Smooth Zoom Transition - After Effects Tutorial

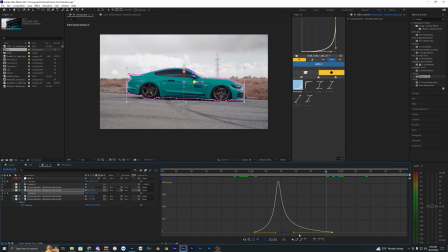247s
You can either have the car like pop up right away, or you can kind of have it delayed, I guess. So like this, where it kind of pops up after it's fully zoomed out. So a lot of different styles you can go with this. I might just have it kind of in the middle here.
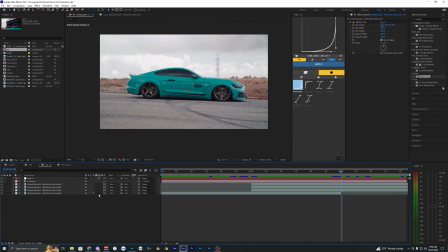262s
Another thing you want to make sure you have on is motion blur. So on all of our clips here, just make sure that you have motion blur enabled.
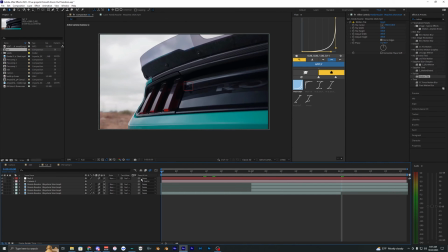268s
And then also up here, just make sure this is toggled. And it's just going to make everything look a lot smoother.
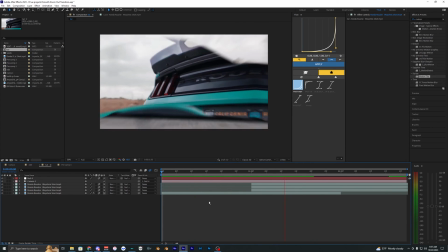273s
And yeah, as you can see, it just looks a lot better. So there we go. Pretty much all you have to do.
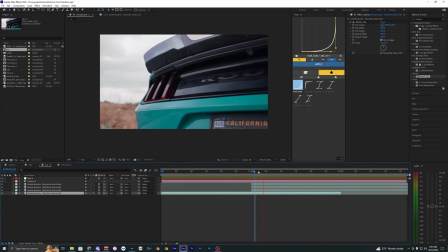277s
And if you want, you can go ahead and add some like impact on this, like zoom out, some shape or something.
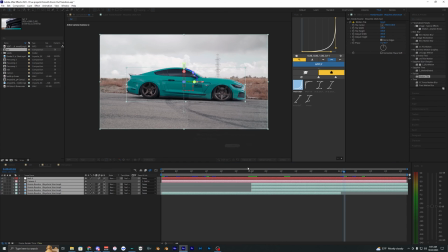283s
So I'm just going to pre-compose all of our layers here. So we just have one.
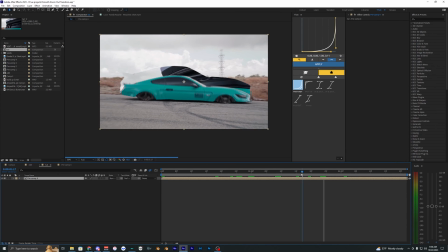289s
And I'm just going to cut the layer like around where the car starts to show up. right here. So I'm just gonna split the layer, and I'm gonna go ahead and use my shake presets that I have. You can go ahead and download them in the link in the description, but you can use whatever shakes you have. Doesn't really matter, honestly, but I just like how easy these shakes are to use, and they actually work super well for this effect.
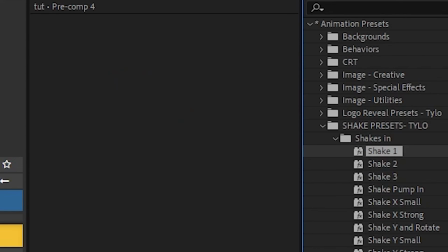308s
So I'm just gonna go in here and try the shake one. And also, you want to make sure you have motion blur enabled.
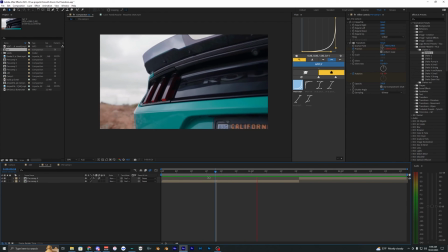313s
Now when we play this back, you can see we have some shake when that car kind of rises from the bottom, and you can go ahead and apply different shakes if you want. I kind of like the shake Y and rotate here. Let's go ahead and try this. That might be a little bit too much, so let's try the shake Y small. That's actually kind of cool how it shakes up and down as the car kind of appears from the bottom like that.
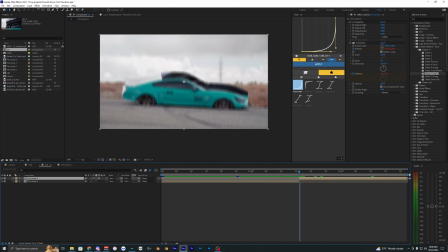331s
So let's just go ahead and keep that. And then I'm going to go ahead and apply one more effect. I like using the turbulent presets here that I have. You can also go ahead and download these in the description as well, but obviously you can just use the turbulent effect, but these are just all my presets that I have here.
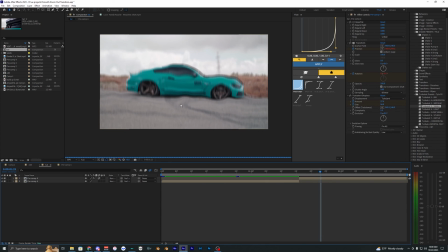346s
So I'm just going to apply like the turbulent small here, and it's kind of subtle, but you can kind of see it like ripples the footage here on the impact.
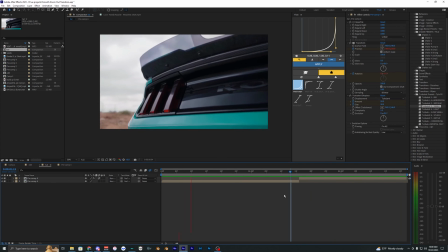354s
So kind of just adds to that effect and kind of smooths out everything. And there we go. That is pretty much how you create this effect. It's pretty simple and it's pretty versatile. You can use it in a lot of different edits. If you guys do want to go ahead and download those presets, it will be linked down in the description below. But yeah, with that being said, hopefully you guys enjoyed this video, and I'll catch you guys on the next one. Peace out.